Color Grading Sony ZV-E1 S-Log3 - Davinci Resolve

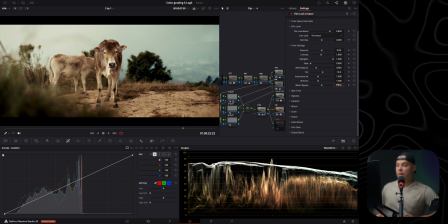(12:19)
I'm going to set it to about 0.5, and I know it looks bad, but wait for it. And then with the split tone, this is where I usually create like a split tone effect in the footage.
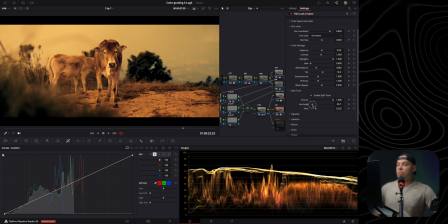(12:31)
Let me put it to 100% with the amount. Choose a hue that I like, which is like green, yellow, something like that. Let's do like 48 in here. And then I'm gonna set the amount back to like 0.3 to make it less intense.
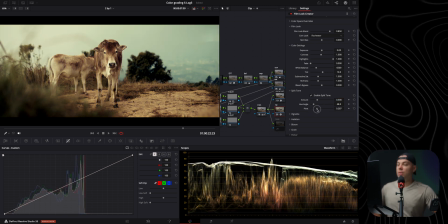(12:46)
And with the pivot, I'm going to play around with this. Set it to about 0.285. just to make it a bit more round. And now I'm gonna go to my global blend, which is set to 100% to 1, and I'm gonna play around with this until I'm happy,
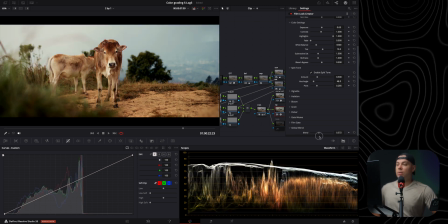(13:01)
because this is obviously way too much. So I'm gonna go and set it about here. That's a 0.55. Now this is the before and after, before and after. Maybe actually I'm gonna come back to the Film Look Creator and I'm gonna go to my Film Look blend and I'm going to slightly decrease it.
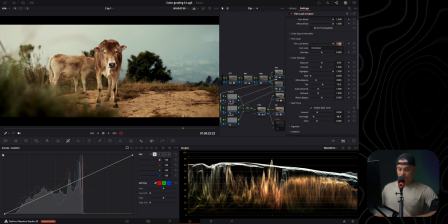(13:19)
So it doesn't really do too much, honestly. I feel like it's the bleach bypass. Let me decrease it a little bit. Yeah, maybe like 0.4. This looks fantastic.
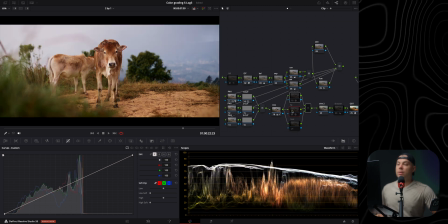(13:33)
Okay, now if I'm going to select these two nodes and I'm gonna do a before and after, like look at the difference, significant difference in my opinion. It looks, you know, so much moodier and like it has a certain character to it. Now, as before, it was like boring and plain, but now like the cow pops from the background so much more.
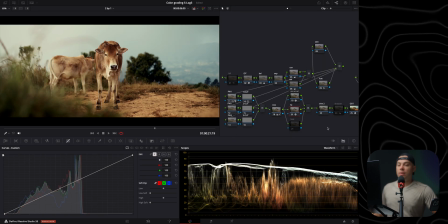(13:52)
But we can do a couple of other things. First of all, I have here a look node that is usually off, and I keep this node in here just in case if I need to do some final tweaks or something like that. But in this case, I don't really need to use it.
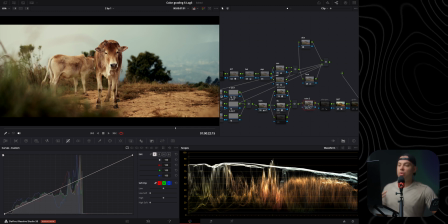(14:07)
So I'm gonna move in here, which is trim 2, and this is where I usually rebalance the grade if necessary. And maybe I need to clean the blacks. No, actually the blacks look very neutral to me, so I'm going to just leave it as is.
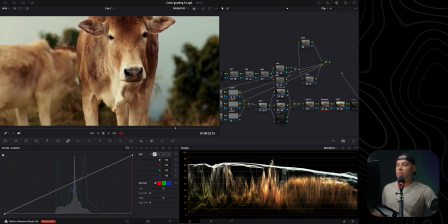(14:22)
But I am going to enable the sharpness just to make the cow a bit sharper, because this lens is a bit soft, especially when shooting wide open.
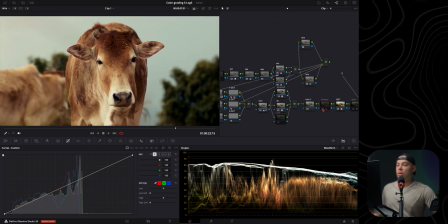(14:29)
And as you can see, it just makes the cow a bit sharper, right? And this node here is set to sharpen to blur sharpen, and I've set the radius to 0.48, the coring softness to 15, and the level to 25.
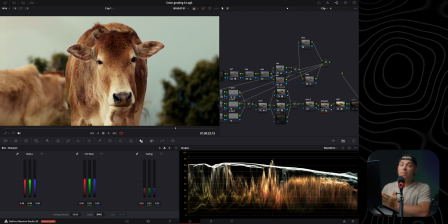(14:45)
And it's basically like masking towards what areas the sharpness is being applied, because I don't want to apply sharpness to the whole frame. I just want to mainly affect the mid-tones, if you will.
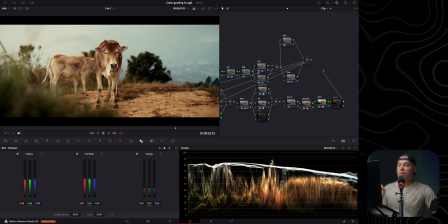(14:56)
All right, and finally, just because I feel like it's going to match the look of this lens and also the vibe, the atmosphere of the shot, let's enable this grain in here, which is again Dehancer. I'm using the grain from Dehancer, but in here I have only enabled film grain and also bloom.
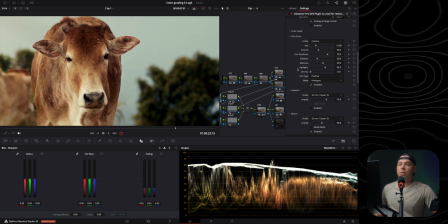(15:13)
That's it. So I am going to adjust this. First of all, let me go to the film grain in here, and I feel like I'm going to increase the amount. Let's go to like 50. And then I'm also gonna go to the bloom and slightly play around with this until I'm happy.
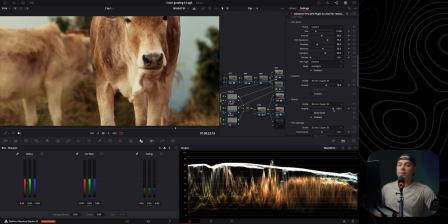(15:30)
As you can see, like if you look at the cow in here, at the, you know, bright parts of the character, of the subject, you see how much it makes the highlights a bit like softer, which is kind of what I want with this shot. Let's set it around here. Let's zoom it to fit.
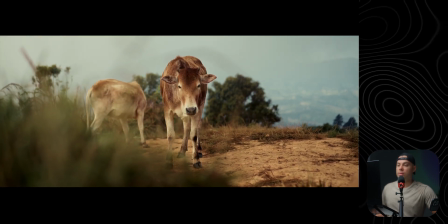(15:48)
Oh, DaVinci Resolve is lagging because all of these effects, but I think it looks fantastic.
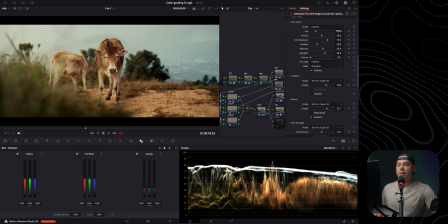(15:53)
Although I can slightly increase the overall output of this.
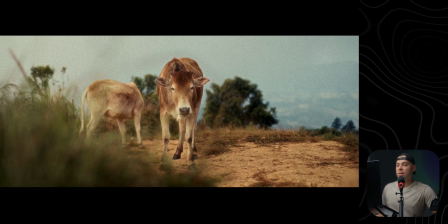(15:58)
If I go to 100%, obviously this is way too much, way too fake.
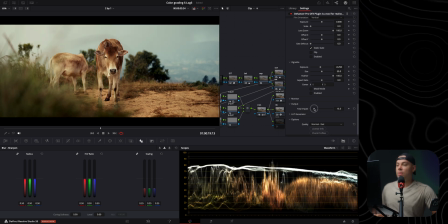(16:02)
But before it was a little too little. So I'm gonna go, let's go like 35.
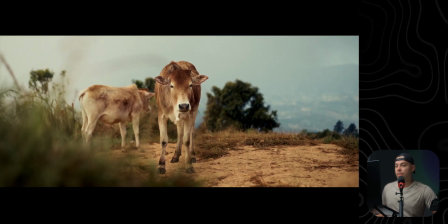(16:09)
Preview this 1 second. Yeah, it's a bit too much. Let's go like 30. Yeah, something like this looks fantastic.